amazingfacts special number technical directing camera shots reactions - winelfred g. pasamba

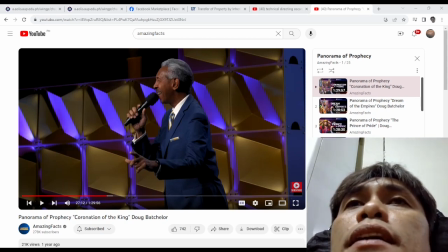we want baptisms because the theatrical things I mean they don't count in heaven
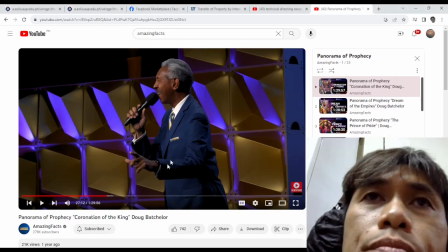anyway let's look at the shots in Doug Batchelor's video in amazing clocks because this is one
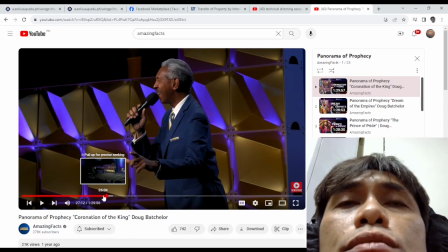of the models in evangelism that's what the church is for and the pastor here is also the senior here is also a pastor so John Lomaka and the crew here seems to be new I think we are not the old crew or they are the
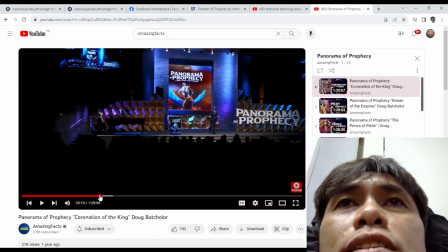young through or they're not used to the cameras because they're the way they they zoom and
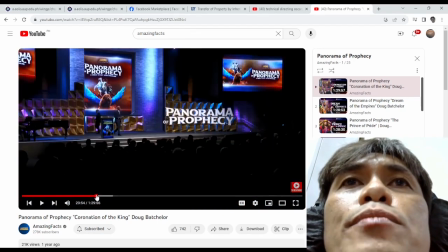they frame so we will analyze but there are things that we can learn from
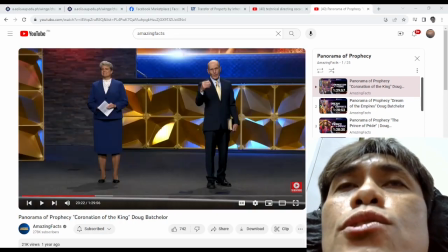this production which is nice also to implement
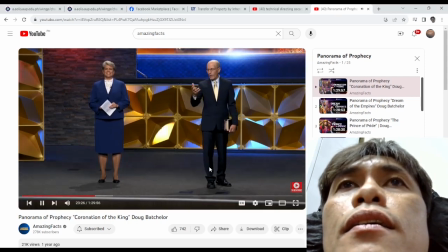especially the way they fade and the way they frame and the way they put some in the left some of the rights are there let's let's go and see you will see john the bachelor and the wife
introducing the singers now and i'll go to my other audio in
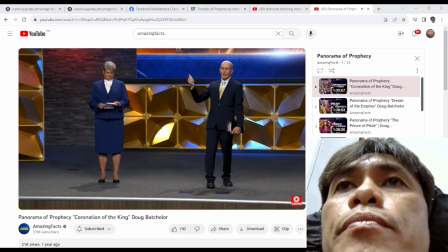tasmania send it to us we'll put some of them on the screen so we all get to know each other during these programs.
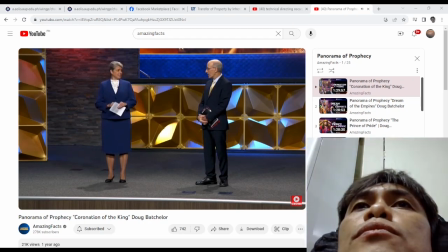So this is a two shot because they are talking.
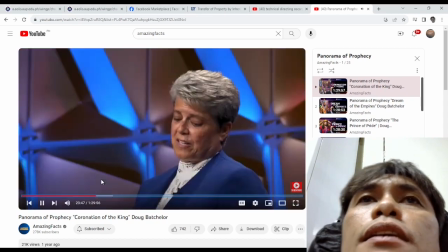Okay, let's go forward. This is the introduction. Close up from the side.
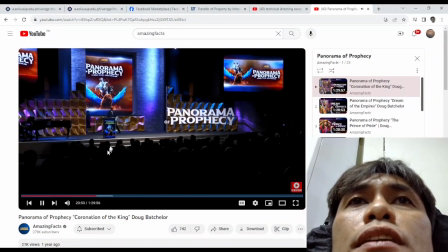This is a mistake shot. they should have gotten the piano but this is the establishing shot on the first when we're singing we put establishing shot the piano is playing
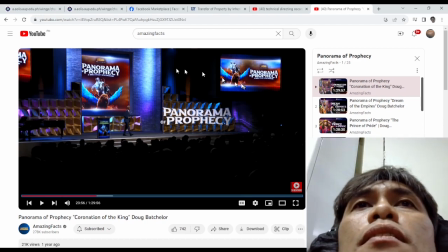establishing shot this is not correct actually they should show the piano it should be more establishing but i think the production
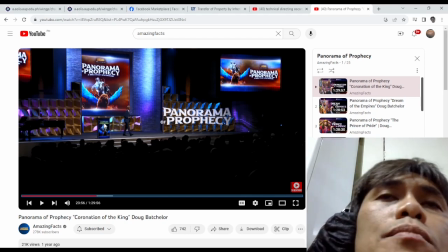crew is quite new in this setup all the camera people are quite new
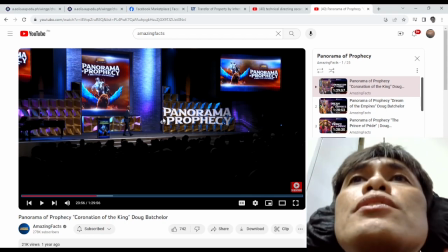so but it's good there is an establishing shot you can see the projector and so on
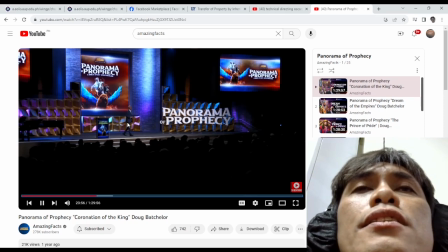the singer is coming
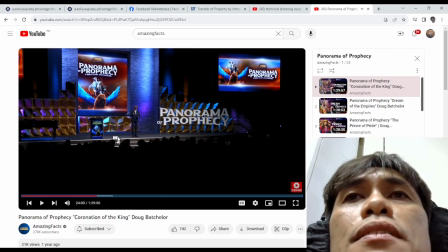there is movement in the establishing chakra they have a camera that is on a roller
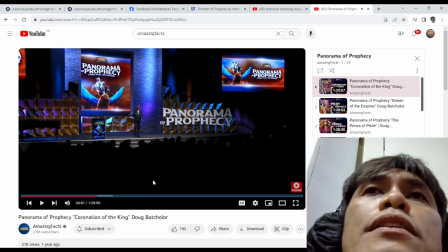so the movement creates dynamic
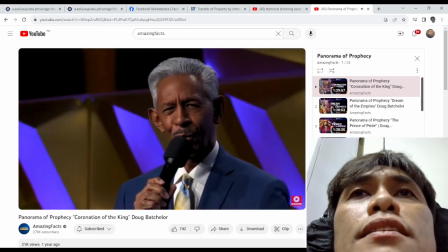there is a coming into the close
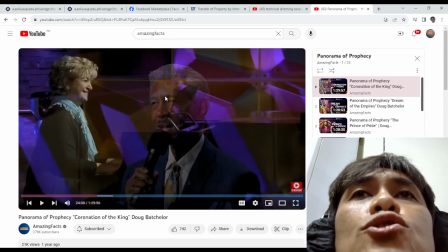as you see even the close-up is continuously zooming out that creates the movement and the
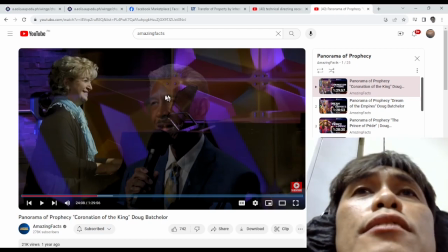creative as you see here there is a fade the fade goes to the piano
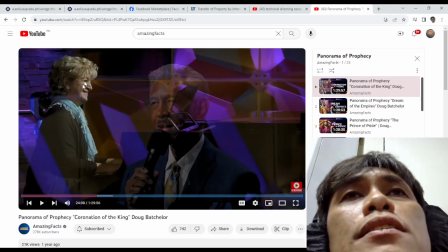and you see the reaction shot of the pianist uh in in the other video that i shared the director of the nfl he she he
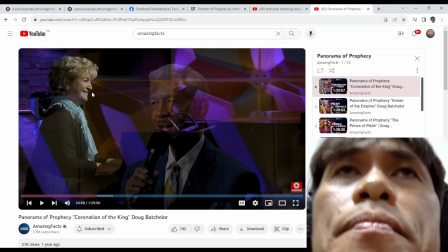wants to show the reaction shots in the faces of the now you see
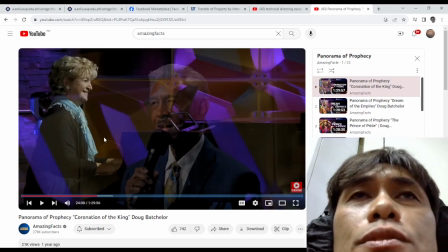this the pianist is smiling she has very good attitude the expert and as you see the camera shot here in the previous let me go about few frames
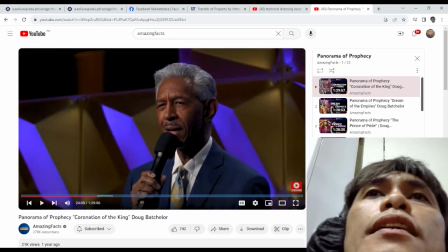this the the headroom is proper correct the
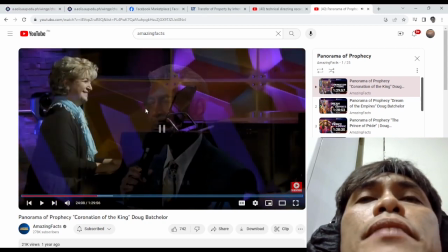lead room or the nose room is correct and he's looking into the camera almost so we try
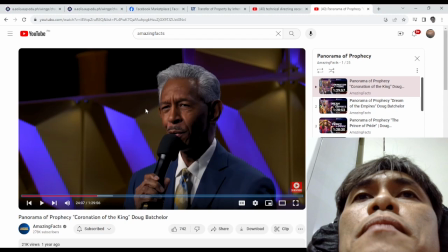to get the camera angle where she's he's looking maybe and you see the
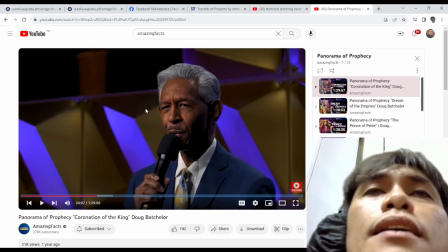cut the fade here with the nose room see
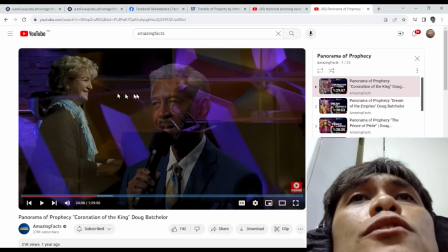the pianist doesn't overlap Jan Lomakang because this camera guy is maintaining nose room and the camera guy for the pianist is maintaining lead room trying to get the piano
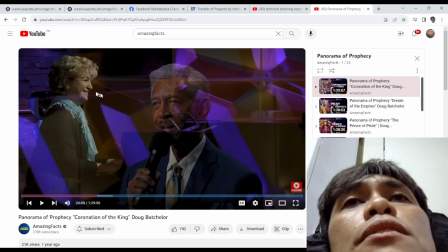therefore when the director fades into the piano there's no overlap i mean the pianist doesn't come out of john lomakam you see and you will notice
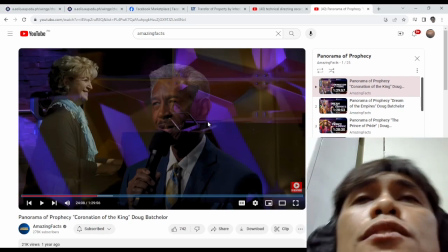there are cameraman camera people who are this side of the stage
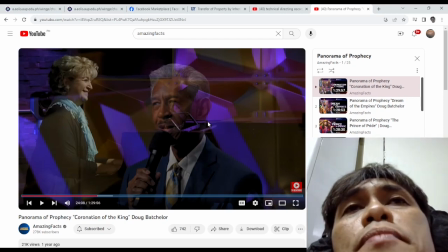they always maintain nose room and there are camera people on the other side of the stage we maintain no zoom and when the director fades between them they don't overlap like
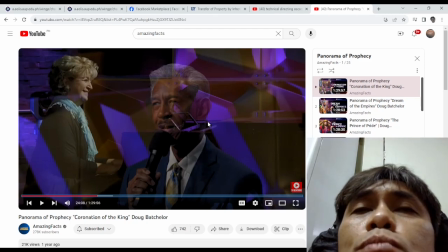John Lumahang doesn't come out of the pianist body or the pianist body doesn't pop up where John Lumahang was see the fading
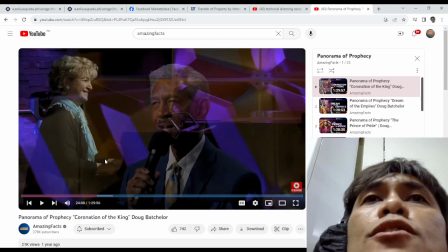is very nice let's go next frames next frames
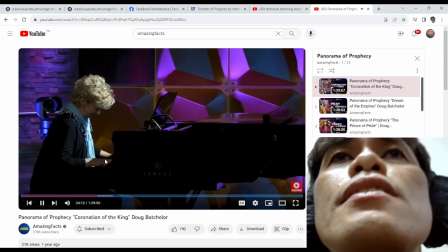The pianist is assuming all continuously.
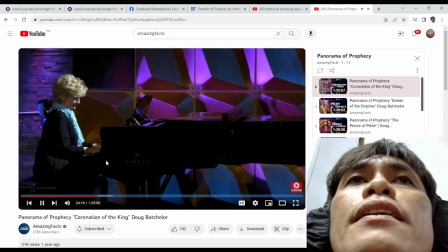How many seconds?
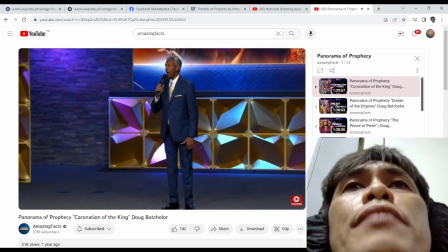When he shall return,
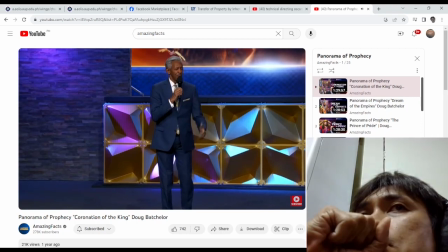this is a promise most sharing.
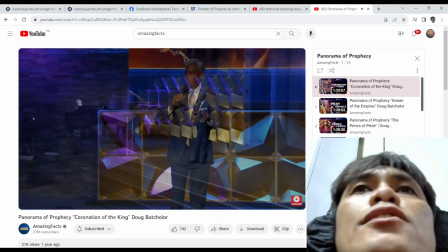after one face, there's a frame this is the background,
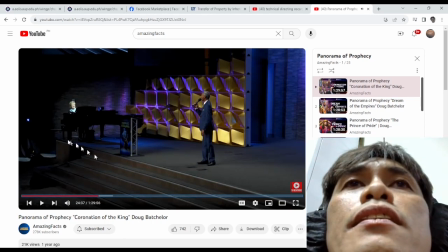the jim shot they are getting the pianist
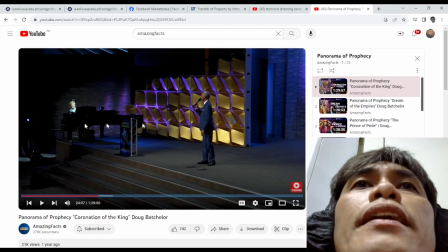and the singer here and there's light in the face of the pianist maybe we should add this also so that we can see the face of the pianist more than the piano and more than the
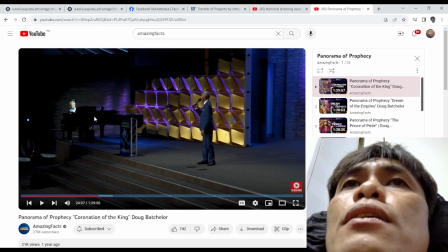background
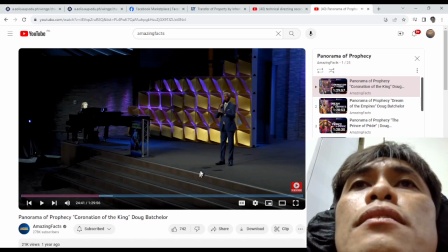one more thing we can add as you see general malcolm has a shadow here and there's a light on his head on the stage up in the stage there's a part there's a light that you can move remotely and point it so that there's some air light hair light
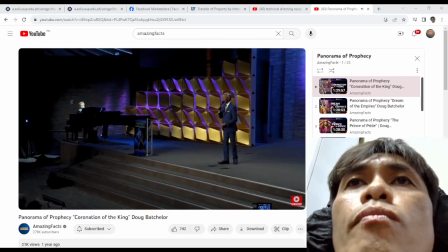what happened there let's
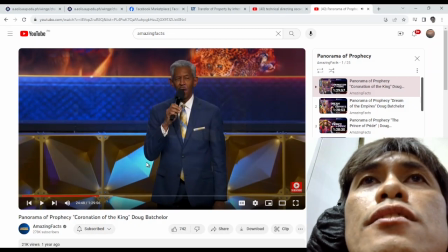see the transitions
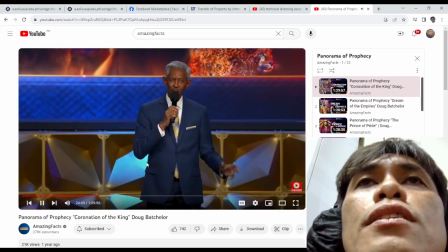let us watch and be ready he will
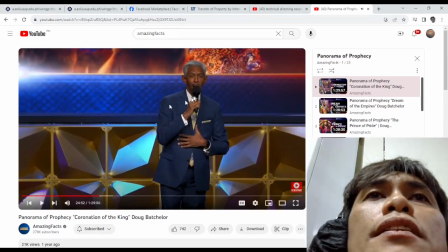come you see he's this side so that the director can
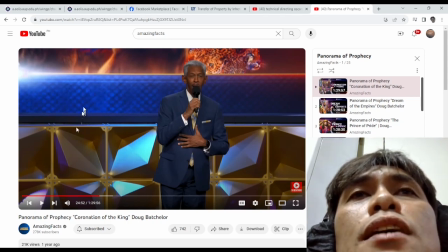make the pianist come out of this side
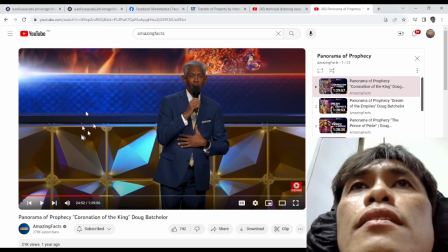i'm not sure if we are touching the mouse
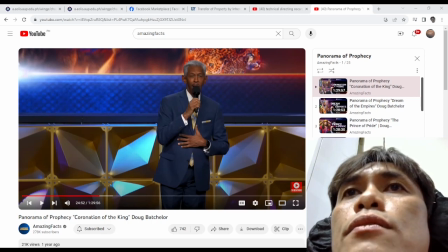let me see oh the mouse is not shown